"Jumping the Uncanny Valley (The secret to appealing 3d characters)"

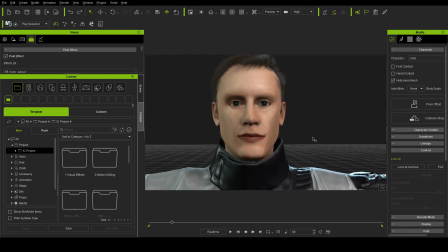Okay, so we've probably all seen some horrific examples of Uncanny Valley on the internet or in videos or in certain kinds of computer games. But what is it and how do we avoid it?
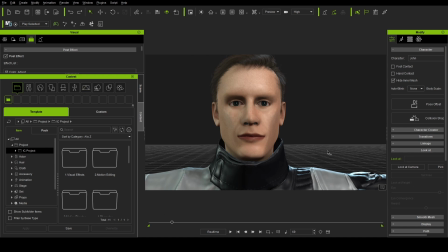Well, here's an example of a character that really kind of fits that nightmare mode version of Uncanny Valley. And it's a little bit hard to describe,
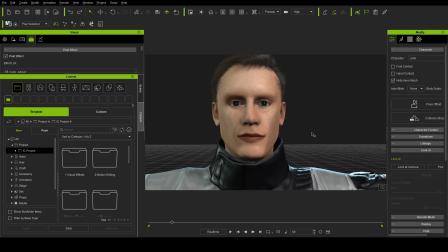but basically Uncanny Valley happens when you have a character in CGI or, 3D, and they have an element of realism to them, but there's other things about it that just don't look right.
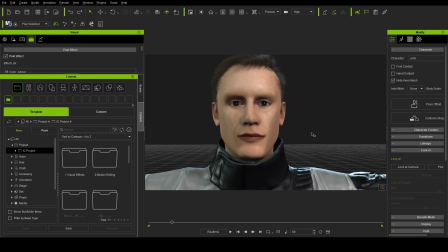And usually it's because it's actually not anywhere near realism. But when you have that weird combination of some parts of the character are realistic and some parts are completely unrealistic,
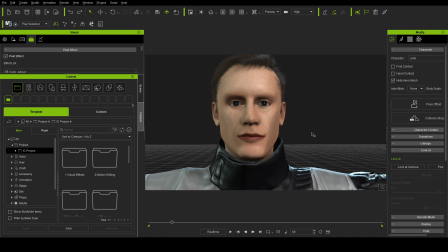you get a result that tends to be freaky and scares your audience and is just not good. Now, conversely, if we take a look at a different example, we can see this one looks way better. This is something we could probably put in a high quality production or fairly high quality production, and probably not even get any complaints. And of course, that doesn't mean the model is perfect. Doesn't mean we couldn't make improvements. But overall, this is leagues better than what I just showed you. Well, it turns out that the model is actually the exact same model. But there are some important differences that separate this from this.
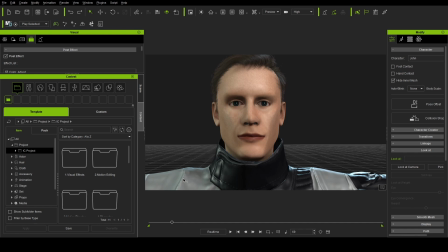Now, there's a couple, I'll get the simple ones out of the way and then talk about the the most critical difference and the most critical, important item that you want to take a look at when trying to avoid the Uncanny Valley.
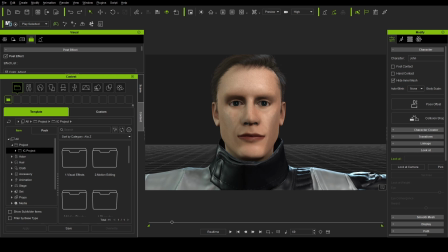And so let's get the other things out of the way. We can take a look at the hair, and this is a basic set of hair.
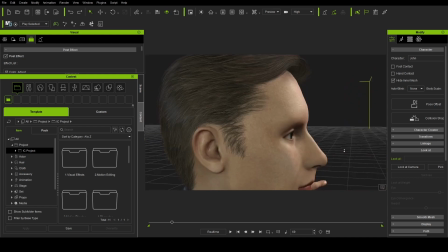It's a little bit thin. We don't really have any hair shadows, and of course,
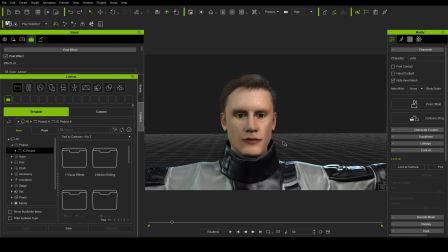even before we talk about some of the details, we have to mention that the lighting here is very basic. So, without getting too technical, the lighting here is really just for a preview. And preview lighting tends to be very direct. You usually don't have light that bounces around.
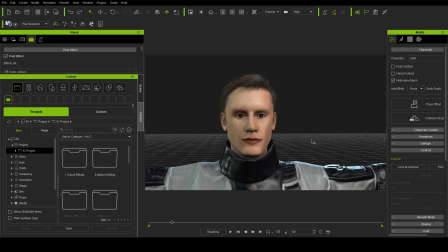It usually just bounces once. And there's some technical things to that, but that's basically it. And sometimes even on top of that, you have a whole host of lighting approximations rather than precision lighting that it mimics reality.
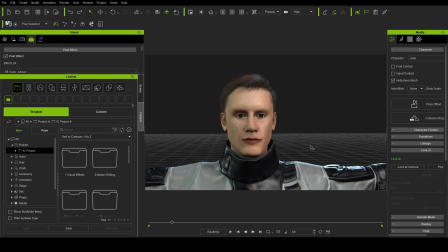So that alone, when you have non-realistic lighting, that alone is going to destroy your realism and is going to quickly launch something like this into Uncanny Valley, because we're trying,
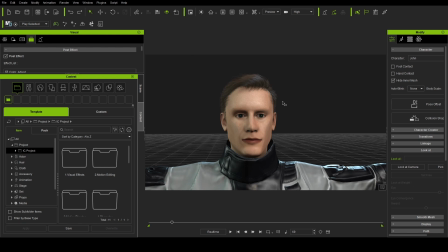the proportions here are fairly realistic, but the details and the lighting are certainly not, and the materials are certainly not, and so we dive quickly into something that just doesn't work.
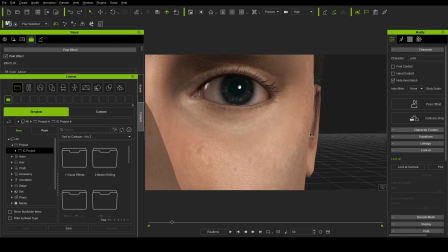Now, so we talked about the hair, and it's thin.
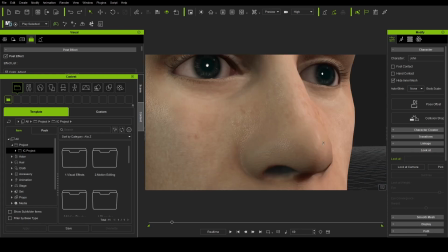It doesn't look super realistic. More importantly, we have the textures, and the skin texture, it looks good in the sense that it's detailed,
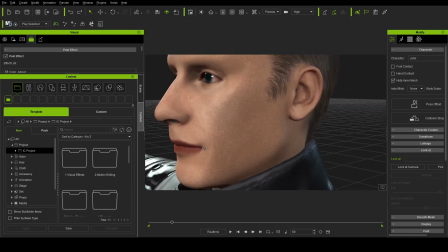but there's a couple issues. One, there's way too much contrast, and so we see all these speckles.
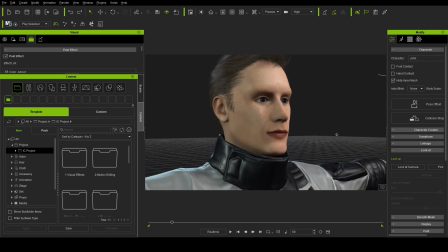Not only does it make the character look older, but really it's too much detail for something like this.
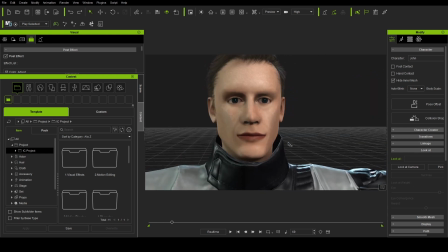I would even venture to say the lips are too dark as well, and so because of this,
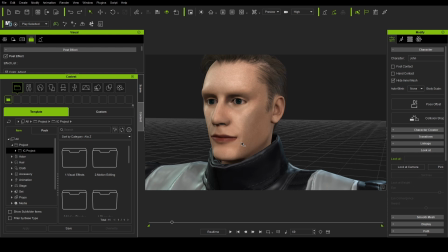because we have too much contrast, too much detail, and of course on top of that, the lighting has too much shadow, and it just, again, going back to the realism of the lighting, the textures really throw things off.
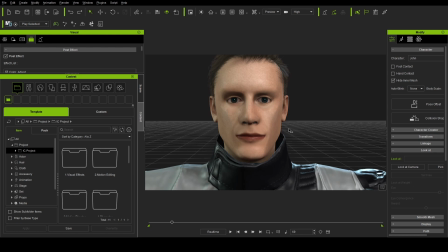But the most important thing are the eyes. Now, I've heard it said this a long time ago that if you have, really any, let's say you have an animal, and let's say you give them white
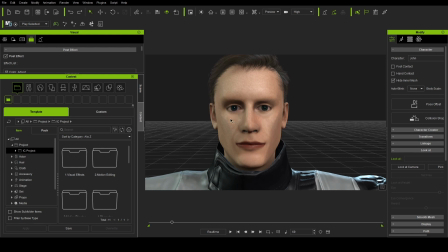eyes, in the sense that the whites of the eyes are very bright and very easy to see. Well, it looks like that, even for something like a dog. If you give them that, if you give it to them correctly, it's going to look alive.
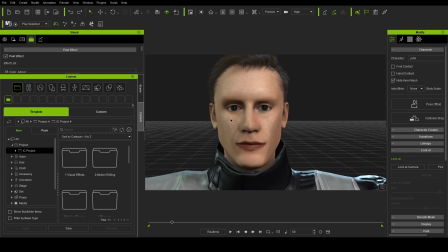It's going to look like it has a soul. Whereas if you have eyes that are dark, and especially in this case,
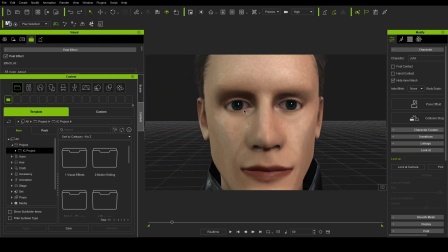not only do we have the whites of the eyes that are dark and in the shadow, but they're also pretty reddish.
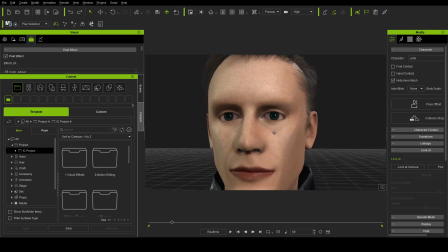And I think the idea a lot of times for a lot of
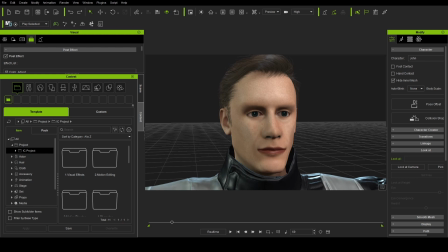models that fall into Uncanny Valley is they try to, our eyes do have, red veins and reddish parts in them, but because the lighting and the materials don't match reality 100%,
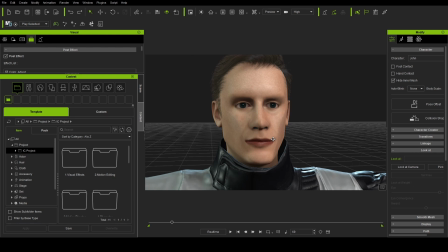the reddish eye really just goes to make it look bloodshot, and the dark eyes just make it look creepy and just, like it's lifeless. And so that really is the critical element here. Let's take a look at this example to compare and contrast the two.
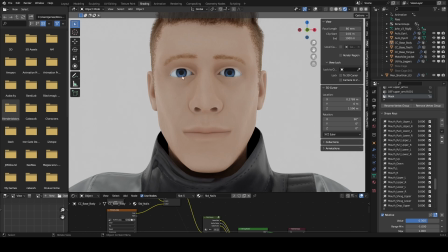Well, you'll notice that I've cranked up the whites to not perfect white, but something that is very, very bright. I think I've taken the red completely out. We probably could have left some of that in, but really, because this is going for more of a cartoon character style, I decided something that's pretty much perfect white, or at least for the purpose of comparing it to the rest of the scene and the rest of the face, pretty much matches what we'd expect for a consistent white color.
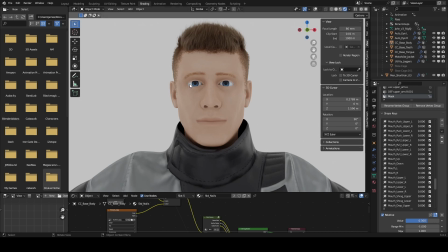And so we have something that is, it's much more appealing for the character, and it stands out. It gives the character a little bit of life. And yes, this is a cartoon character, so we're not going for something that's 100% realistic.
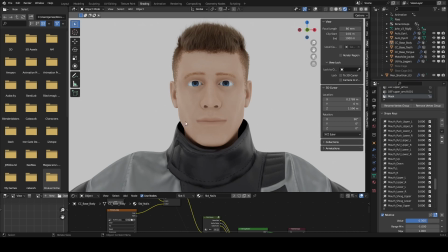But notice we kind of kept the fairly realistic proportions. Now, I will say in both examples, the eyes are a little bit bigger, I believe, than a realistic proportion would actually be. But the rest of the face, is going to not necessarily be all that far off from reality,
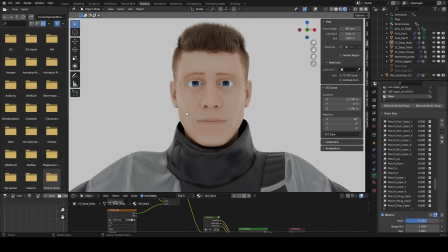or at least for the overall proportions. So the eye whites are pretty much the most important part. And of course, we could also mention the irises, which are nice and visible here.
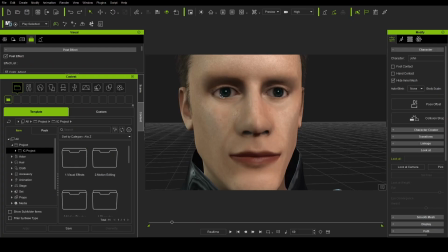And of course, if we switch back, not only is the lighting dark, but the irises themselves are dark. And maybe that could work if we had brightened up the rest of the eye, but that itself, it just doesn't work.
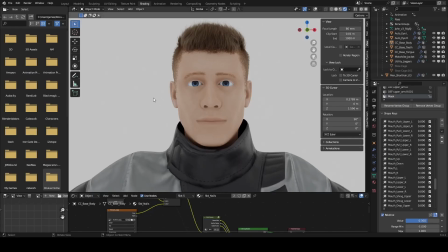So switching back here finally, again, just to wrap up on the eyes. Yeah, you just can't make them dark
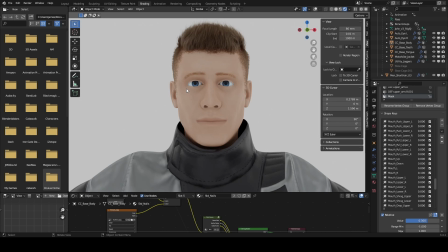unless you have everything as a part of your character perfectly. The materials are perfect and match, kind of the scientific values, really. I don't know that you can go anything less than that.